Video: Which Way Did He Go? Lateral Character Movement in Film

Let's do a psychology experiment.
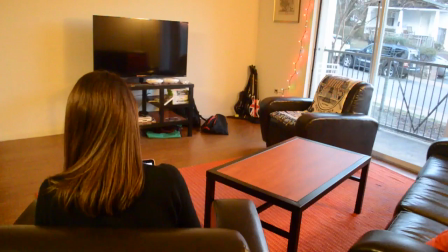[0:01]
Let's show our audience a scene consisting of 8 shots, and the story it tells is suspicious but a little ambiguous and open to interpretation.
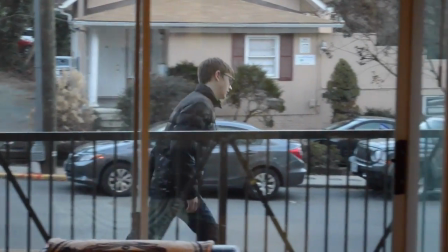[0:09]
A girl's in her apartment when a guy walks suspiciously past her window. She goes outside to check it out.
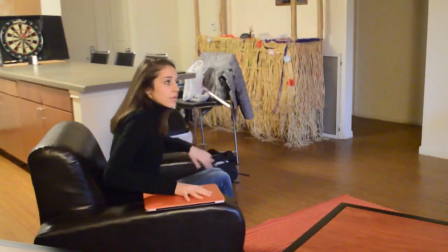[0:14]
After the video, we ask our audience a couple open-ended questions and see what they think about it.
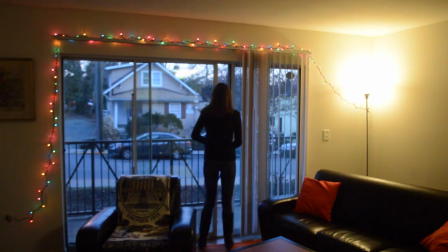[0:19]
How did it make them feel? Did they like it? Did they not like it? Stuff like that.
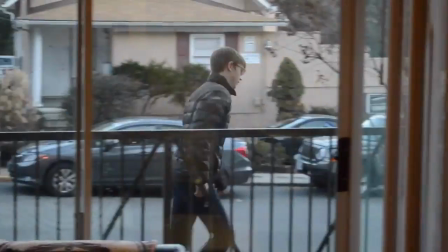[0:26]
Now let's show that same video to a different audience, but change one thing. Mirror every shot.
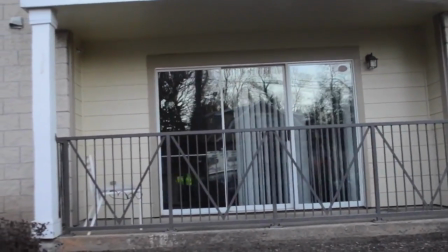[0:31]
So now any movement left to right becomes right to left. The question is, does this edit change anything?
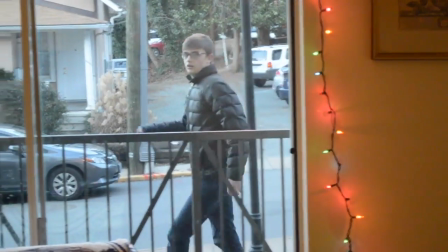[0:37]
Does character direction affect how the audience perceives the character or the entire scene as a whole? The answer is yes, and a lot more than you think.
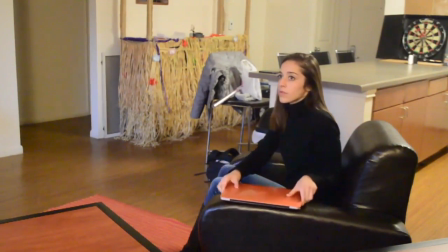[0:44]
But why does it matter which way he went? To understand why direction change is so important, we have to talk about the 3 axes of movement.
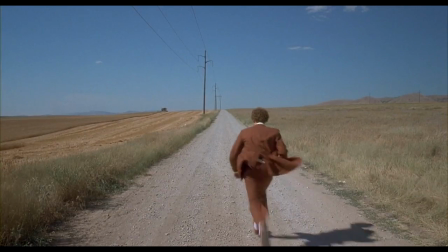[0:51]
There are 3 directions on screen a character can move: right and left, up and down, and forward and backward.
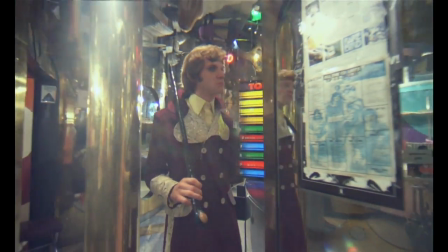[0:57]
The direction a character moves matters in a scene. Moving towards the camera shows power, domination, and aggression, and moving away shows weakness.
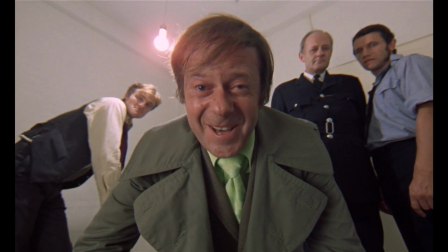[1:04]
Similarly, characters being looked down on appear weak, and high up characters are much more dominant.
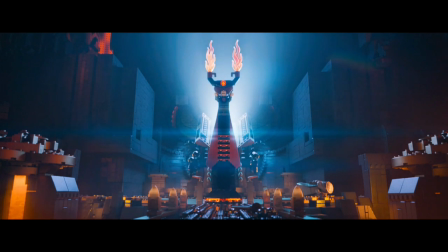[1:09] Now my evil power will be unlimited! Can you feel me? I can feel you.
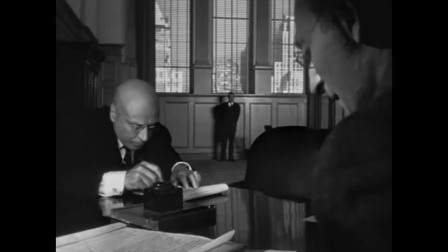[1:14] Woo!
These 2 explanations make sense. Of course, someone low and far away from the camera will be perceived differently from someone high up and close.
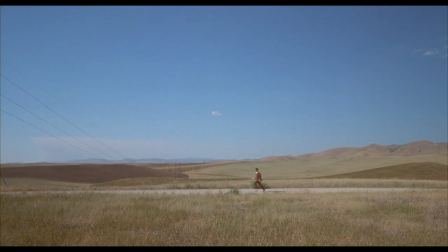[1:23]
But the final character movement, lateral movement, going from right to left, is a lot less obvious. What makes one side of the screen different from the other? Why does movement right to left matter?
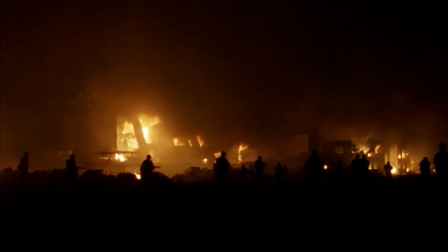[1:32]
The answer comes from time and language. In Western culture, left to right indicates the progression of time. Our language reads from left to right. Books begin from the left and finish once we get to the right.
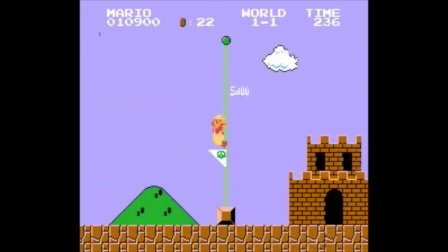[1:42]
In video games, players start on the left side and finish the level on the right. On any line graph, time increases as we move right.
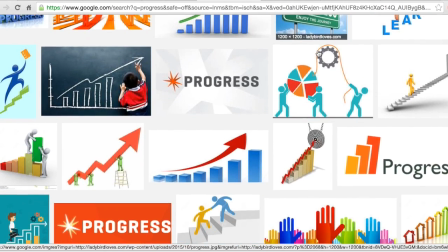[1:49]
In our everyday life, movement towards the right indicates time, progress, and normality. And movement towards the left indicates moving back in time, abnormality, and regression.
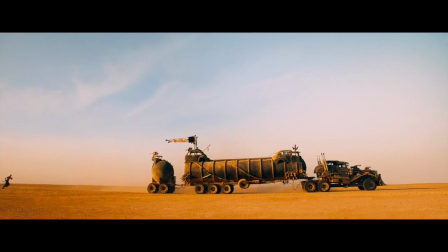[1:58]
From this thinking came the theory amongst film scholars that people will interpret left to right movement as more natural and normal than right to left movement,
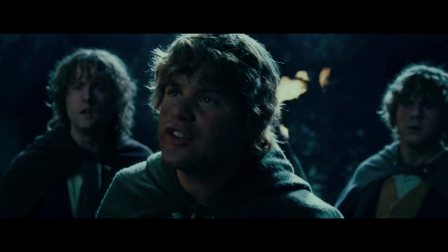[2:04]
because of how our brains naturally process moving images. And this idea of time and normality in left to right movement gets applied in a variety of films.
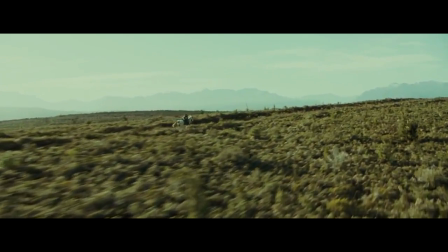[2:12]
For example, Lord of the Rings maintains its left to right movement during the journey from the Shire to Mount Doom.
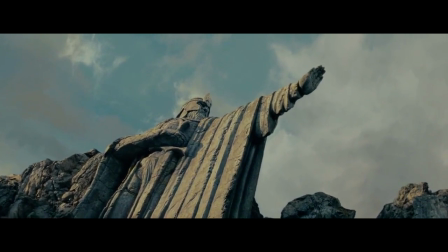[2:17]
Left-right movement is maintained during the big travel shots, and it's a subtle visual to indicate the clear goal to reach a specific destination.
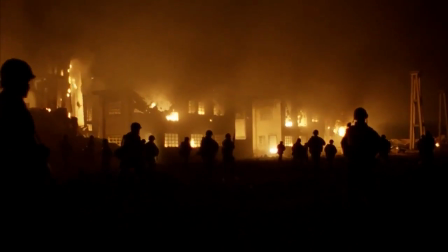[2:24]
Compare that clear objective to the last scene in Full Metal Jacket.
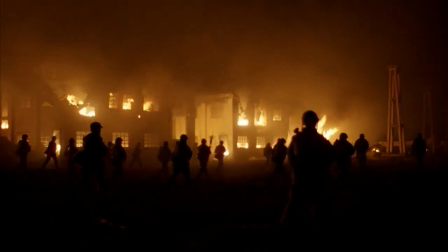[2:28]
It consists of 2 shots, one shot of soldiers moving left to right past burning buildings, and another shot of them moving right to left, with burning buildings still in the background.
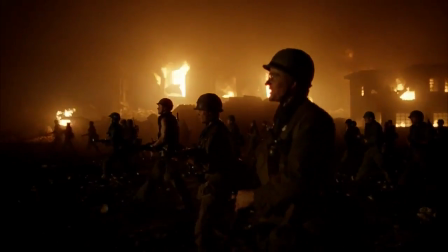[2:36]
The abrupt lateral direction change makes it look as if they randomly switch directions, and it gives the implication that the soldiers are wandering aimlessly.
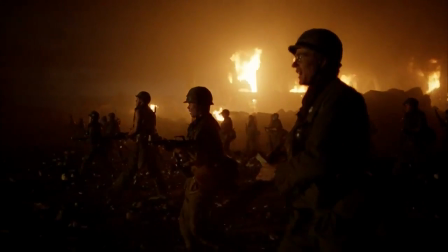[2:43]
Stanley Kubrick uses lateral direction change to make some commentary about the Army's unclear objectives, and perhaps commentary on the Vietnam War as a whole.
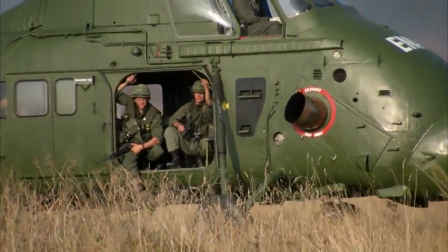[2:51]
Lateral character movement can also tell a story.
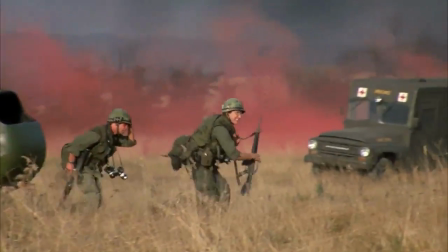[2:54]
In one scene in Full Metal Jacket, soldiers move to the right towards some combat zone off-screen, and wounded soldiers get carried away from the combat zone, moving from the right side to the left.
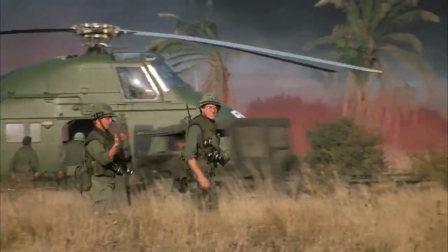[3:02]
There's a subtle visual reinforcement here that where the soldiers headed off-screen is where men get brought back wounded.
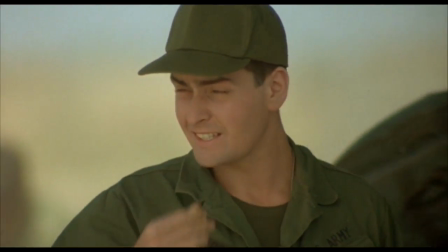[3:08]
This lateral technique is similarly done subtly in Platoon and Saving Private Ryan.
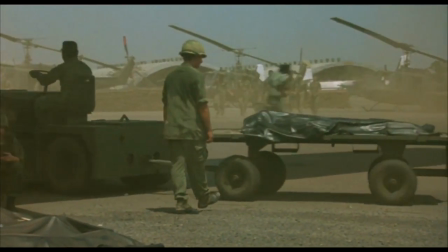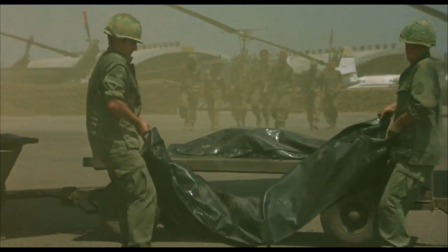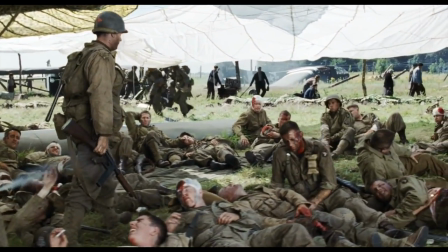[3:27] Wade! Yes, sir. See what you can do. Yes, sir.
So left to right is observed as positive, progressive, and normal, or at least that's what many film theorists assumed.
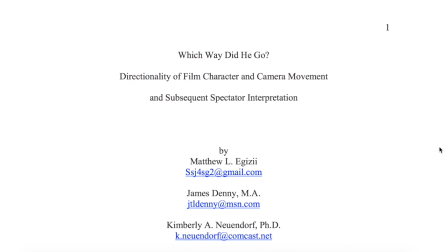[3:35]
It's only in the last 5 years or so that researchers started empirically testing lateral movement.
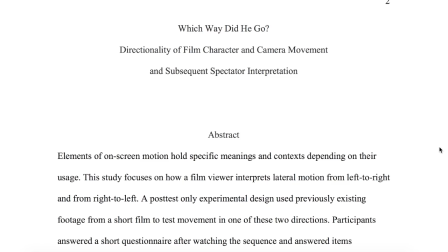[3:40]
In 2012, Cleveland State University conducted an experiment by showing a sequence of 8 shots to a group of people.
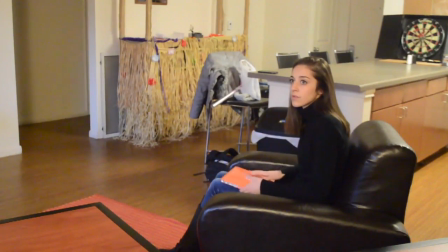[3:46]
They showed the exact same shots to another group of people, but reversed all left to right movement to right to left movement.
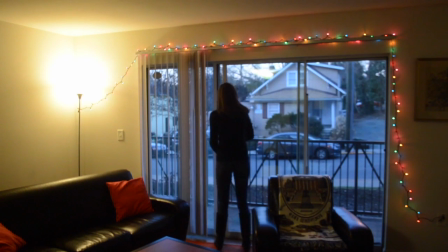[3:51]
Each group answered several specific questions and several open-ended ones about how they felt after watching.
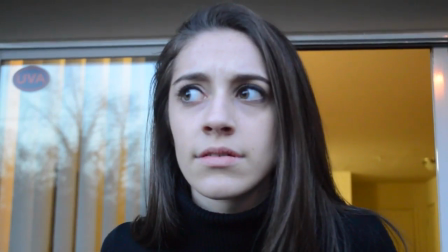[3:56]
The results confirmed what many film theorists had assumed, but had never had any hard evidence to prove.
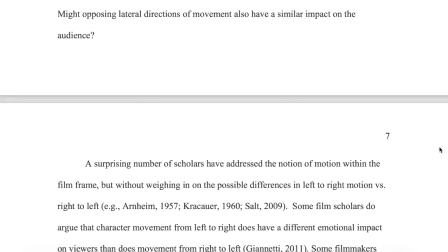[4:01]
The experimenters analyzed open-ended questions for key words.
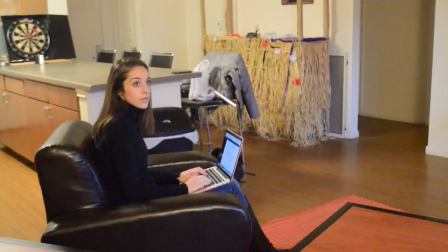[4:04]
For example, 24.8% of responders used anxious, nervous, uneasy, suspenseful to describe the video, and 11.9% said fearful, frightened, or scared.
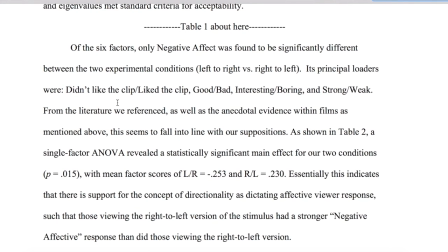[4:13]
The most statistically significant difference between the 2 groups was what the experimenters called the negative effect.
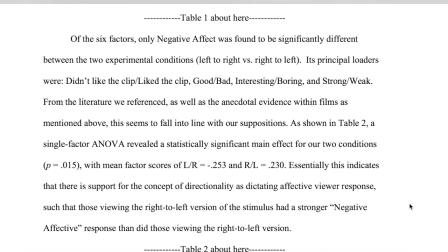[4:18]
Similar phrases, including didn't like the clip, liked the clip, good, bad, interesting, boring, and strong and weak, were the phrases that differed the most between the 2 videos.
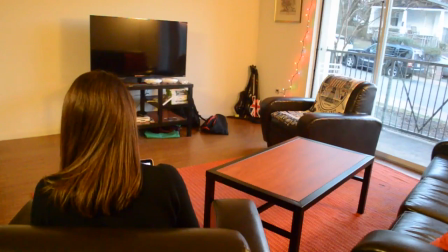[4:27]
So for the left to right video, members consistently used words like good, interesting, and strong, while the ones who saw right to left used words like bad, boring, and weak. Audiences perceived left to right movement positively and right to left movement negatively. This study provides a huge opportunity for filmmakers.
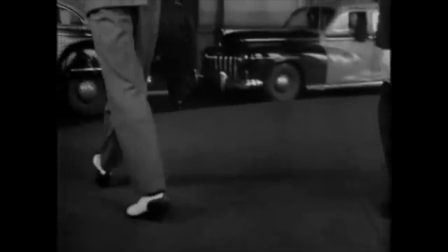[4:42]
By something as simple as switching character movement, a director can instill a negative or positive emotional response on the audience.
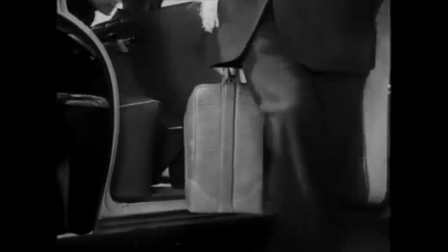[4:49]
But it seems some directors have already caught on to this difference in left to right and right to left, going as far back as Alfred Hitchcock.
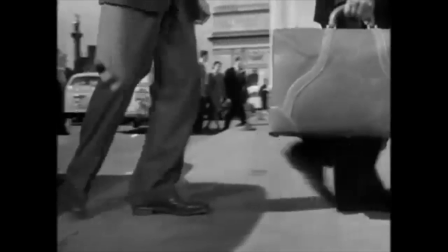[4:54]
Alfred Hitchcock's Stranger on a Train opens with the protagonist and antagonist, showing only their feet and legs walking.
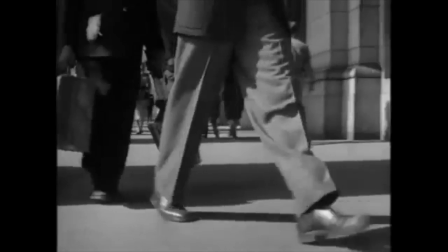[5:00]
They walk towards each other, as if to imply their paths will eventually cross. If our study is true and left to right movement is perceived as more positive than right to left,
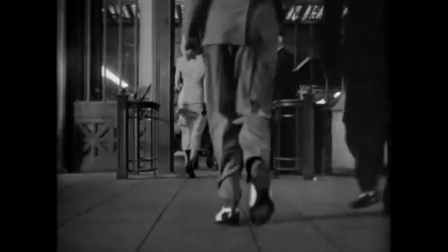[5:08]
then this opening scene has already subconsciously established that the right to left character is an antagonist and the left to right character is a protagonist.
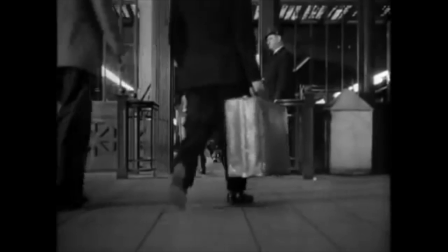[5:16]
So not only can left to right indicate a progression of time, it can even indicate something positive or negative.
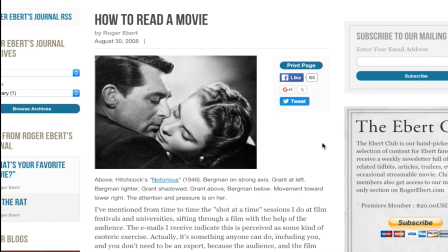[5:21]
Roger Ebert fully supported the idea himself, as he explains in his 2008 article How to Read a Movie.
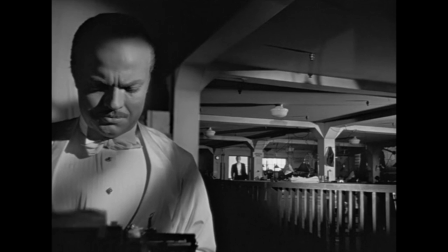[5:26]
Roger Ebert goes further to say even the left and right sides of the screen are perceived as either more positive or more negative.
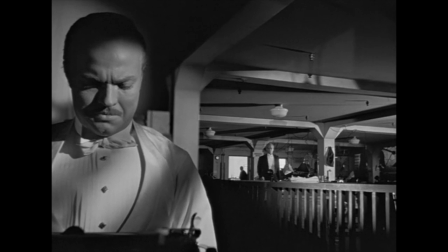[5:32]
A character on the right feels more positive and in control, while the one on the left seems weaker, perhaps more sinister. This is a common recurring theme. Right good, left bad, and various filmmakers use this technique.
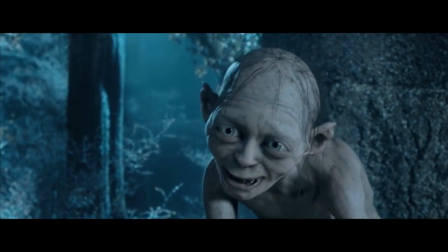[5:43] Master's my friend. You don't have any friends.
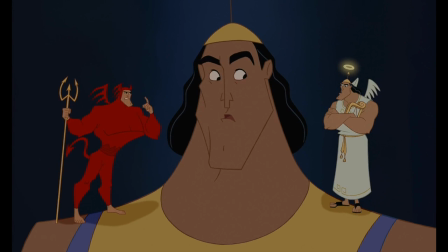[5:48] Oh, come off it. You come off it. You. Infinity. Ah.
Ebert makes the claim that these conventions of right and left extend beyond our language and culture.
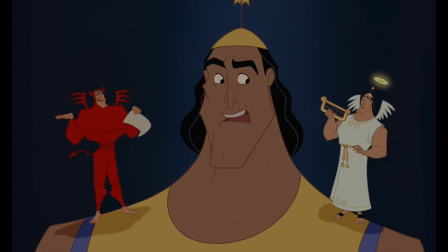[5:58]
He says that in all his years of watching movies, Asian cinema uses similar left versus right techniques, and the study supported this belief.
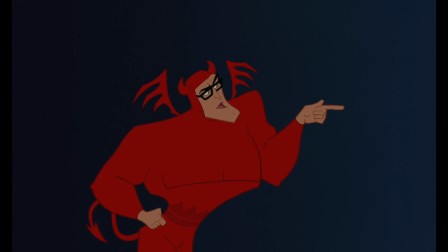[6:04]
Religious belief, right or left-handedness, and race all did not significantly affect the audience's perception of lateral movement.
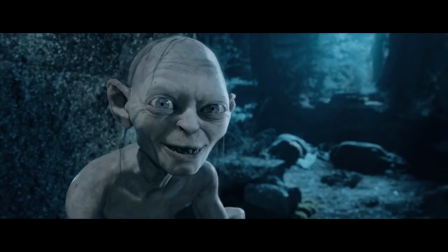[6:10]
Of course, there are no absolutes in filmmaking, and sometimes what's contrary to the rule works just as well.
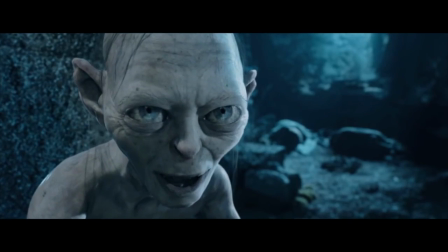[6:15]
But either way, this study shows that there really is a difference between left and right in film. It's only so recently that any empirical testing on film techniques has actually been conducted. Roger Ebert claims, while convincing, were only speculation at the time, but have now been proven to an extent.
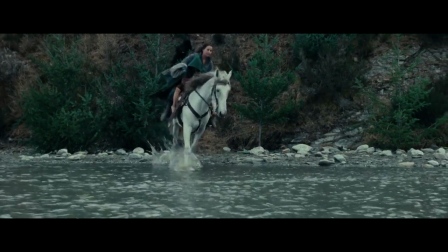[6:28]
I contacted Cleveland State University, the ones who published this study, and they're still currently conducting experiments testing film theories on audience members.
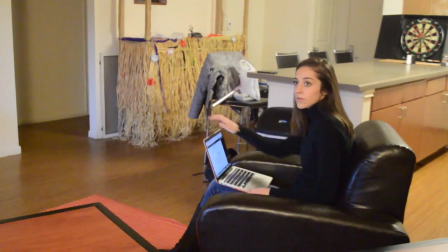[6:35]
It's really exciting to see that even after 100 years, we're still learning new things about filmmaking to this day.
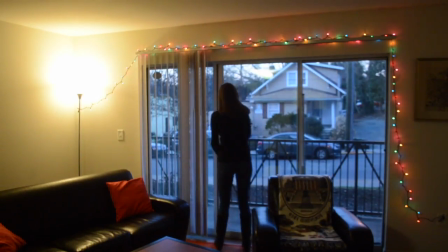[6:41]
What was once speculation has now been followed up with concrete evidence. So the next time a character crosses the screen, ask yourself, Where did he go?
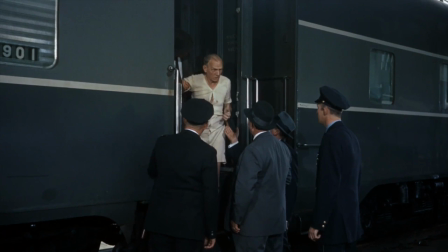[6:48] Which way did he go? I don't know. He took the clothes and went up that way. Come on.
Thanks for watching. I wanted to clarify, the video experiment that I show isn't the original video experiment. The original one hasn't been published yet. It hasn't been posted. Although they published the article, they haven't posted the video that they used. So I just took what they talked about in the article and I recreated it. I encourage you guys to look at the original article. It's amazing. It goes very in-depth, talks about things I didn't talk about. I'll link it in the description. Also, I talk about film theorists in the video, and I don't refer to specific names, but really I'm referring to Kuleshov. He's the man. He's been doing all this film theory stuff. In the 70s, he was coming up with this three axes of movement theory and how people interpret movement in film, and so I encourage you to look him up. I'm going to add some of his writing in the description as well. Thanks, guys.